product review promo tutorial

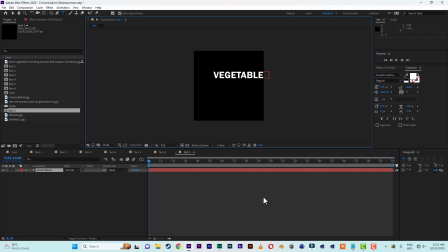Vegetables, okay, so I have this, you can just duplicate it and type anything, a good,
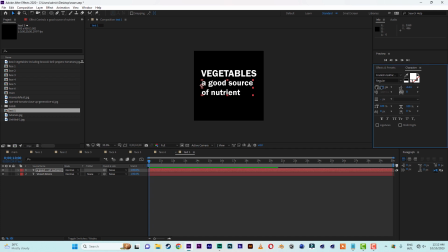just type anything, all right, so we have this here, underneath it, okay, so this is our test. So the next thing to do is just animate the test coming in, all right?
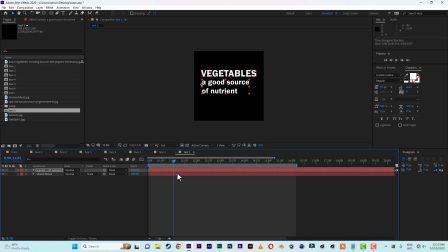Okay, so let's hit P for position. Select the two, P for position. Then set, click on the stopwatch to set a key, all right? Move the timeline backwards, okay?
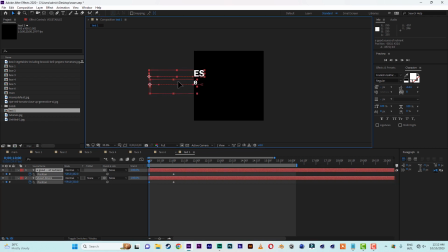Then select your two tests, then move it to the right side to set a key automatically. Then you have something like this, okay? If the coming in is too fast, you can select the two keys, then easy ease them.
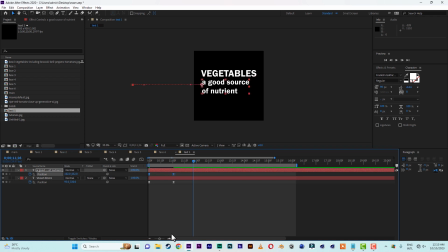All right? Now select the first one, then go to the graph editor. Okay? Then select the key, then you curve it in.
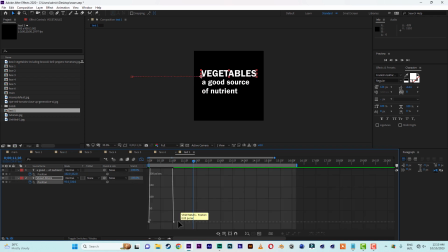Select the next one too, go to graph editor, select the point, the last point, then curve it in. Okay? So you have something like this. Okay? Too fast, open it up. Let's play it and see. Okay.
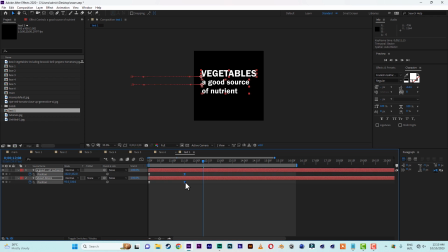Okay, this is okay. So the first one will come first. Let me place this one underneath. It will come first, then the next one will follow. So you have something like this. Okay.
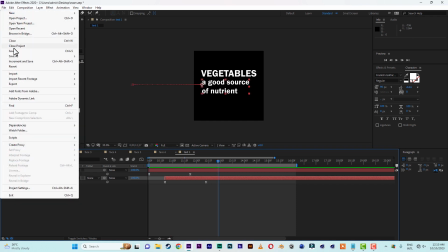All right. So just like that. So let's come to our main.
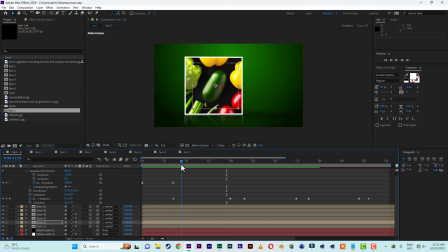Then phase one. So this is our phase one. The phase one is the vegetable, okay? So what you do next is we'll duplicate it, the phase one.
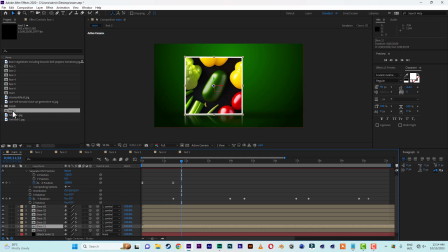Then hold the Alt key, then drop, click and drag the test one onto the duplicated one, okay? Then the next thing to do is to click on the pan behind two or the anchor point two, then move the axles to the left side,
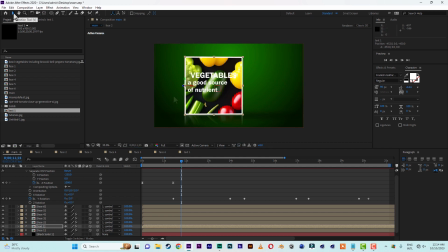to the last end of the frame, okay? Move it to the last end, then move the entire test one to the right side, okay?
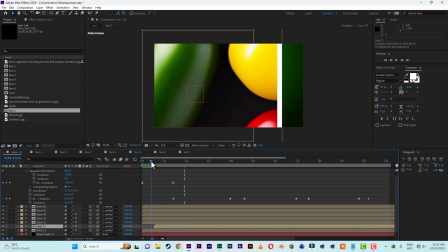After that, all you have to do is move the test layer animation,
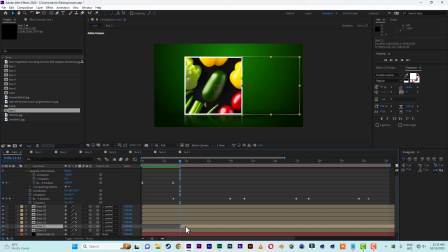you drag the timeline to the middle somewhere here, okay? Then maybe you rotate it a little, rotate it on Y a little,
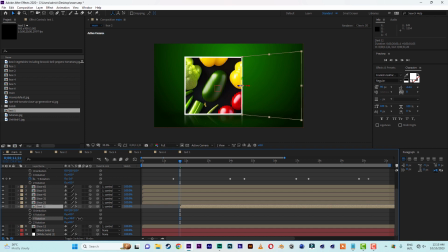okay, so that it won't be flat, okay, so you have something like this, okay. Okay, so now the next thing we are going to do is create that transition. So Control D, just duplicate the face, then come to Effect, then apply Fill on it,
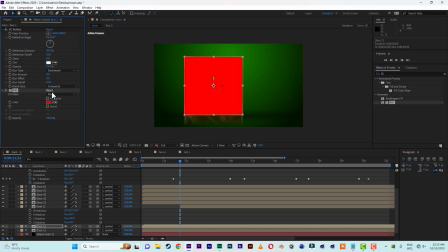type Fill, then apply it on it, change the color to something like,
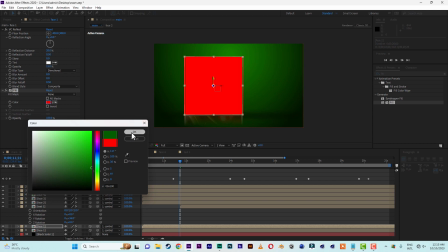green would do, so that it will match the background. Okay, let me go darker a bit.
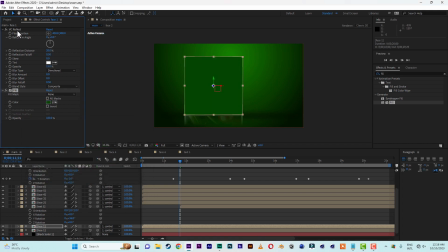Okay, green. All right. So when you apply the effect, delete the vis reflecting on that transition layer. Okay. All right. So now there's one effect that I like to use a lot, which is the CC,
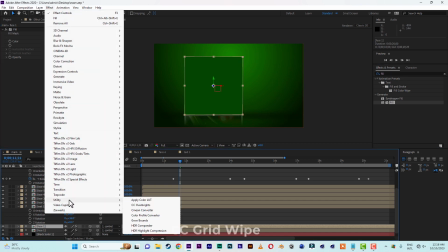CC card, grid, CC grid wipe.
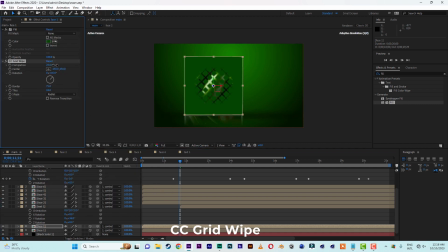Okay, I love to use it a lot. Okay. Okay.